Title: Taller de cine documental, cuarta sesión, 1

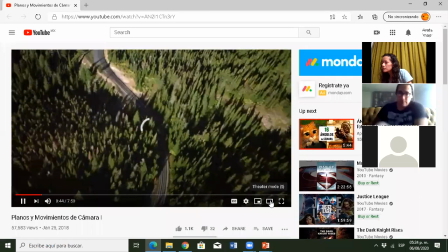(16:38)
Un gran escenario, como puede ser una ciudad o un paisaje natural.
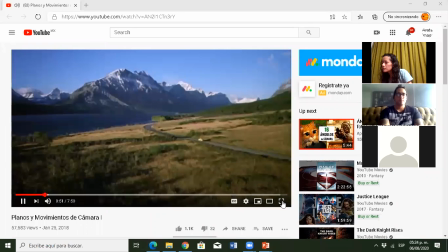(16:44)
En esta secuencia de la película del Resplandor, del director Stanley Kubrick, vemos un ejemplo de gran plano general.
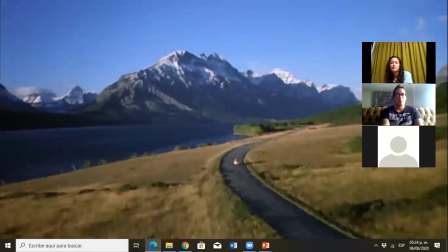(16:50)
Este plano se usa para transmitir la majestuosidad o inmensidad de un escenario, o en el caso de que haya un objeto o un personaje,
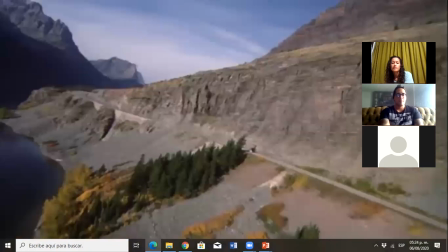(16:58)
como en este caso un carro, es para destacar lo pequeño que es en su entorno o dar una sensación de soledad.
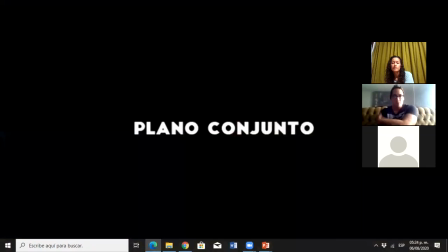(17:06)
Seguimos con el plano conjunto.
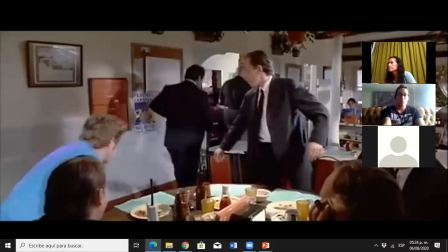(17:09)
Consiste en el encuadre donde aparece un personaje acompañado de otro o de varios, generalmente también en un plano general.
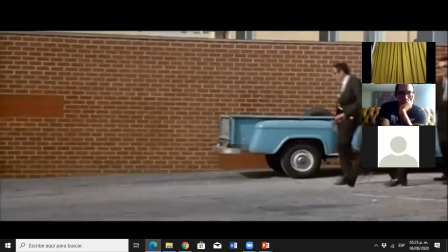(17:17)
Ejemplo de un plano conjunto son las fotos familiares o la escena de créditos de la película Perros de Reserva del director Quentin Tarantino.
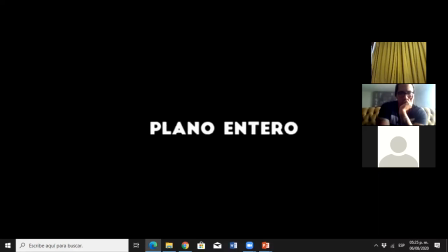(17:26)
Pasamos al plano entero o plano figura.
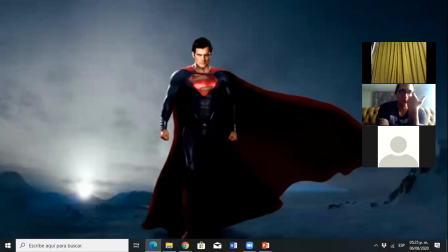(17:29)
Consiste en retratar un objeto o personaje de forma en que toda la figura quede en cuadro,
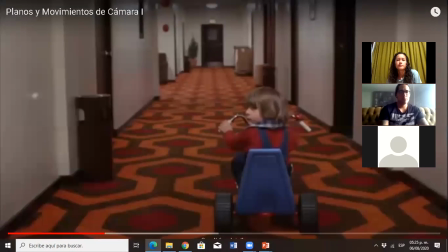(17:36)
es decir, desde los pies hasta la cabeza. Este plano se utiliza para mostrar la totalidad de la expresión corporal de los actores.
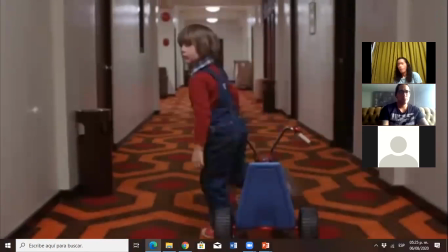(17:44)
Como ejemplo, tenemos nuevamente un fragmento de la película El Resplandor.
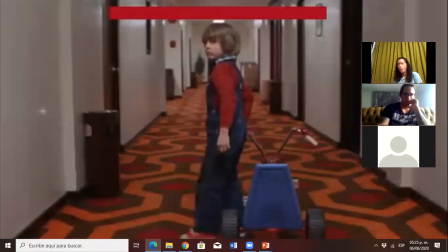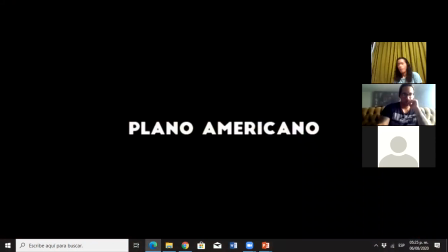(17:56)
Continuamos con el plano americano, plano medio largo o plano de tres cuartos.
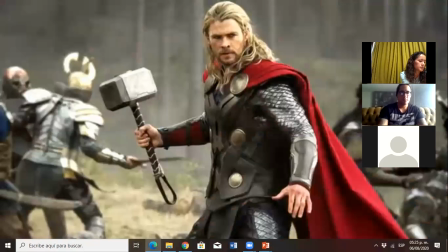(18:01)
El encuadre de este plano es desde la cabeza hasta las rodillas.
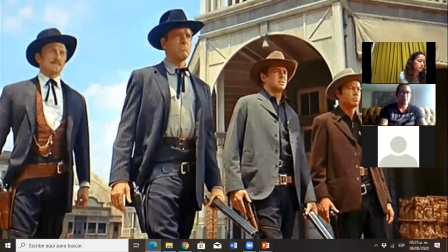(18:05)
Su nombre proviene de las películas americanas de vaqueros, en donde se usaba para mostrar las pistolas en el cinturón.
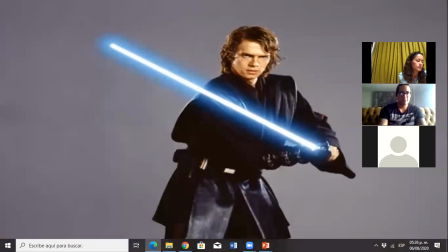(18:12)
Por ende, este plano agrega información de zonas como los bolsillos o las manos,
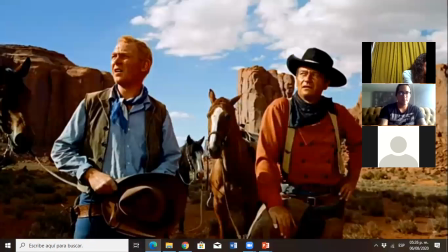(18:17)
pero sin perder información de zonas fundamentales como es el rostro.
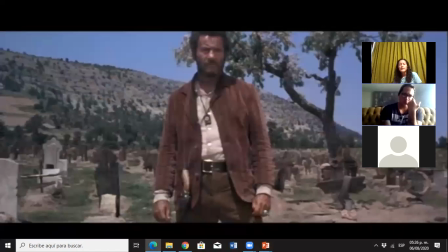(18:22)
Aquí vemos un ejemplo de plano americano en la película El bueno, el malo y el feo de Sergio Leone.
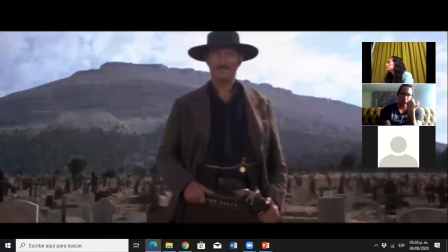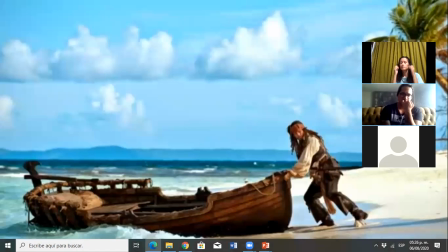(18:35)
El plano general es uno de los más usados. Es similar al gran plano general, solo que ahora es más cercano al sujeto.
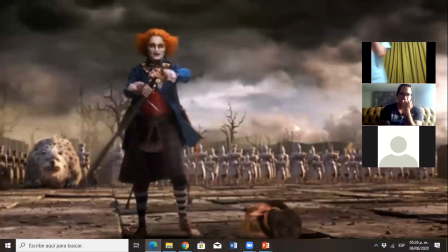(18:43)
Suele abarcar la totalidad de un escenario natural o decorado.
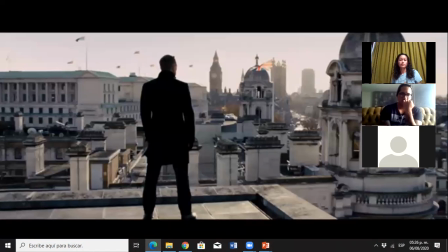(18:47)
La figura humana aparece en su totalidad, pero sin apreciarse excesivamente sus rasgos.
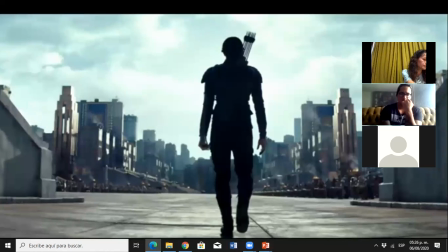(18:52)
Este plano se usa para integrar al personaje dentro de un contexto o para mostrar el entorno que lo rodea. Así como lo muestra esta escena de la película 2001, Una Odisea en el Espacio, de Stanley Kubrick.
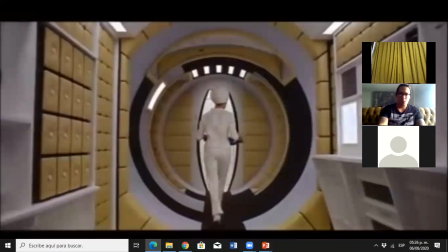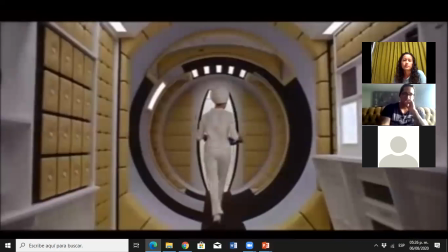(19:21)
El plano medio encuadra desde la cabeza hasta la cintura. Es una distancia óptima para mostrar a un personaje.
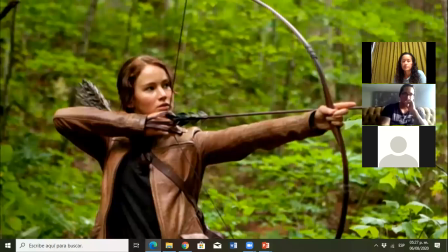(19:28)
El sujeto aparece a la altura de la mirada del espectador. Con esto, se consigue apreciar el impacto de la realidad o de la acción en el personaje y sacarlo lo suficiente del fondo para que nos concentremos en él, pero no tanto como para que no notemos lo que sucede en el fondo.
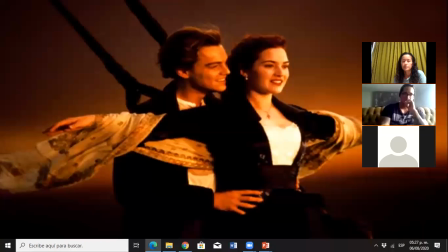(19:46)
Ejemplo de plano medio lo encontramos en esta escena de la película Zodíaco de David Fincher.
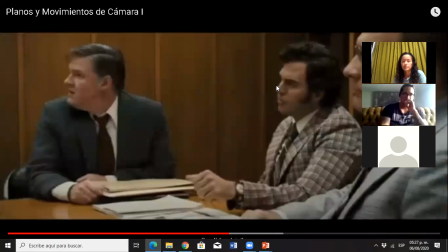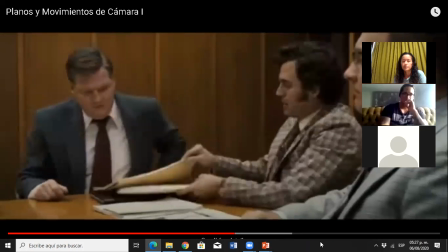(19:59)
Si un plano medio es más cercano o cerrado, se conoce como plano medio corto,
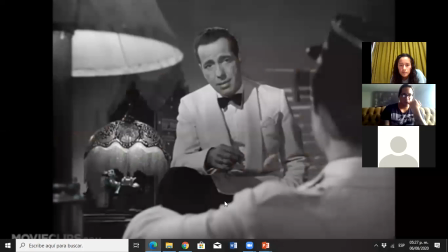(20:04)
que va del pecho a la cabeza, como lo vemos en este diálogo de la película Casablanca de Michael Curtis.
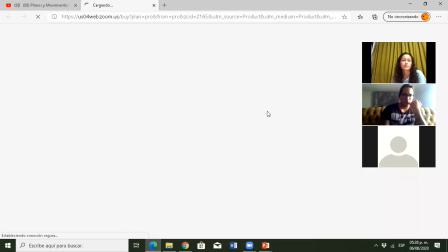(20:12) I think not. I've seen the lady. And if he did not leave her in Marseille or in Iran, he certainly won't leave her in Casablanca. Well, maybe he's not quite as romantic as you are. It doesn't matter. There is no exit visa for him. Louis, what ever gave you the impression that I might be interested in helping Laszlo escape? Because, my dear Ricky, I suspect...
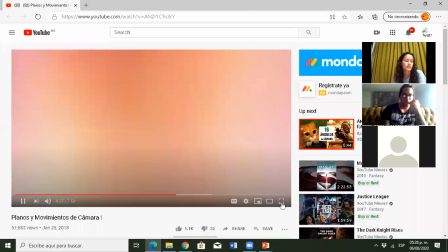(20:31)
Uno de los planos más importantes, por no decir que el más importante, es sin duda el primer plano.
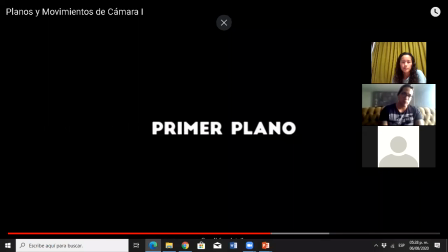(20:38)
En el primer plano se encuadra desde los hombros hasta la cabeza en un personaje.